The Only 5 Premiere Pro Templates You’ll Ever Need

There are thousands of Premiere Pro templates on the internet, but most of them are either too complicated, too slow, or just doesn't fit your project. Well, all you need are these 5 solid, versatile, and professional grade templates that could handle nearly everything you throw at them.
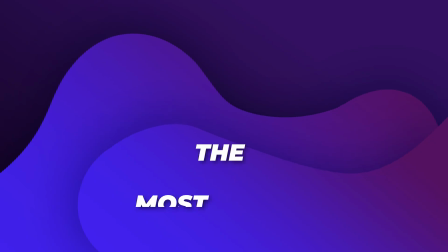15s
Links to download these templates are in the description below. The first template is literally called the most useful transitions pack for Premiere Pro,
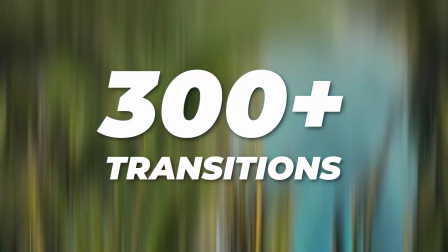23s
as it comes with more than 300 transitions from 10 different categories.
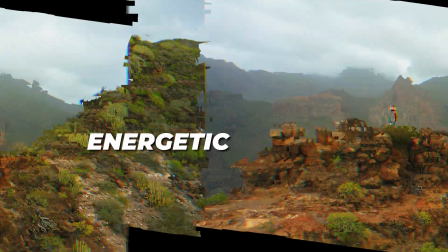28s
It has everything from smooth motion swipes, punchy zooms, energetic glitches, dreamy light leaks, spins, rolls, you name it. These transitions don't just look cool, they move your story forward. Whether you are editing a vlog, a short film, a product video, or an Instagram reel,
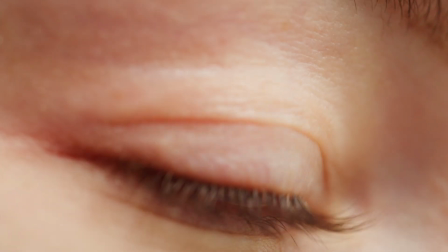45s
this pack gives you the speed and variety to cut like a professional editor. And here's the best part, they are drag and drop. That means no need to dive into keyframes or mess with timing. Just drop it on your timeline and you are done.
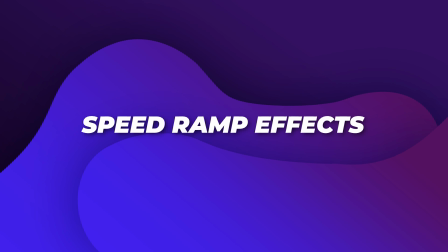58s
Next on the list is the speed ramp effects. I'm sure you have seen it in every cinematic B-roll and every high energy edit, that buttery slowdown followed by a punchy speed up.
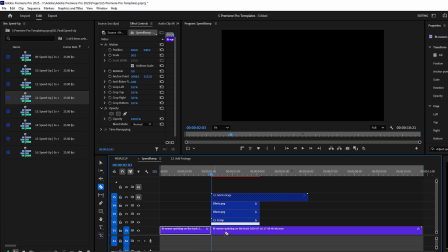69s
That's speed ramping. With these 16 ready-made effects, you don't need to fiddle with time remapping or struggle with awkward pacing.
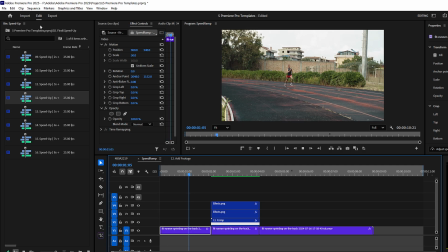76s
Each preset is smooth, dynamic, and designed to add rhythm to your footage.
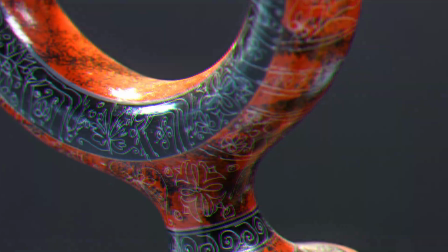81s
Perfect for travel videos, product shots, sports, or action sequences, these speed ramps will give your edits that polished, high-end feel with just one click.
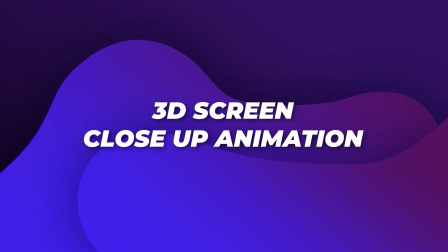91s
Number 3. The 3D screen close-up animation. Ever needed to show a screenshot, a screen recording, or a UI walkthrough, but it just felt flat and boring?
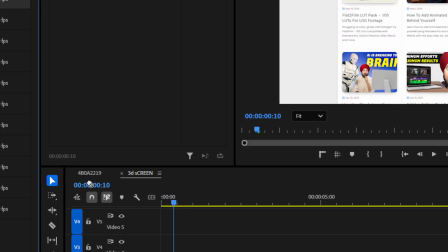101s
Well, this Premiere Pro template changes everything.
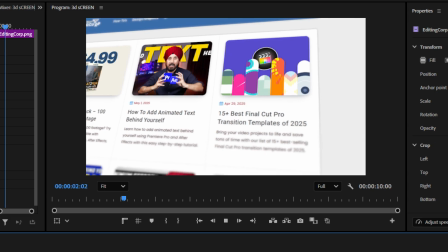104s
It adds realistic 3D depth, tilt, and movement to any screen content, making it feel like it was captured live on an actual monitor. It's perfect for tutorials, app promos, explainer videos, or anytime you need to showcase a screen and still keep it visually engaging.
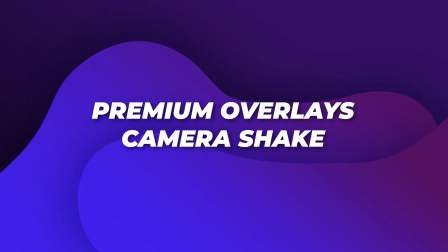120s
Template number 4 will make your footage more real, more raw, and more intense. Premium Overlays Camera Shake gives you 9 levels of camera shake effect.
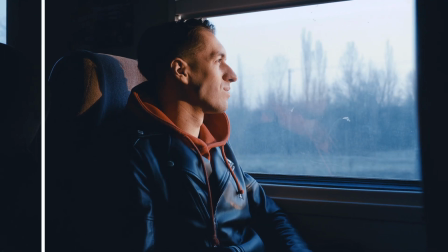130s
Whether you are simulating action, adding tension, or just making a static shot feel alive, these overlays do the job.
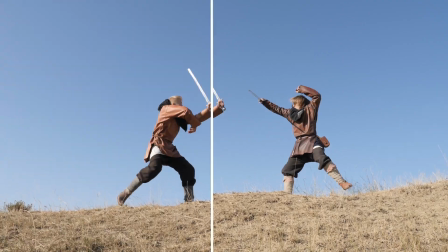137s
No plugins, no motion tracking, just drag and drop. It's perfect for fight scenes, music videos, horror, or edgy vlogs.
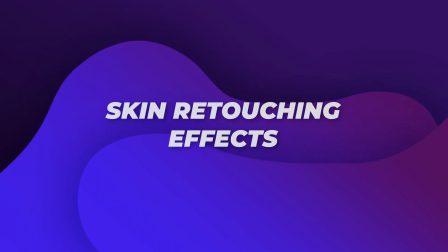145s
Last but definitely not least, skin retouching effects. Let's face it, not every shot has perfect lighting, and not everyone has perfect skin.
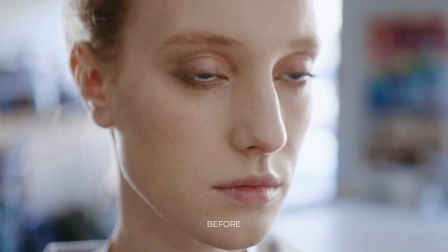154s
That's where this Premiere Pro template steps in. With just a few clicks, you can smooth out blemishes, even skin tones,
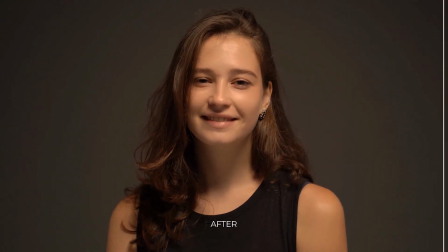160s
and give your subject a clean, natural glow without making them look plastic or over-edited. It's perfect for interviews, beauty content, commercial work, or anytime someone's on camera.
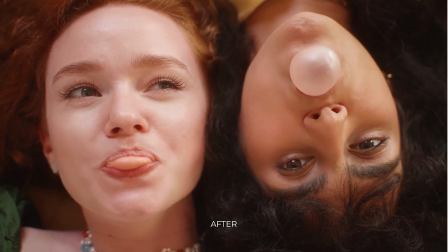172s
Subtle, fast, and professional. Exactly how retouching should be. Remember, links to download these 5 Premiere Pro templates are in the description below.
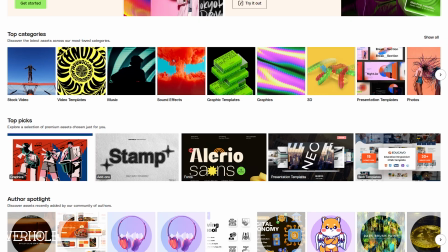182s
They are all available through Envato, so if you are subscribed, you are good to go. And if you are not, get a subscription right now. You will get unlimited access to millions of video and audio assets for just $16.50 a month. Totally worth it if you are serious about editing.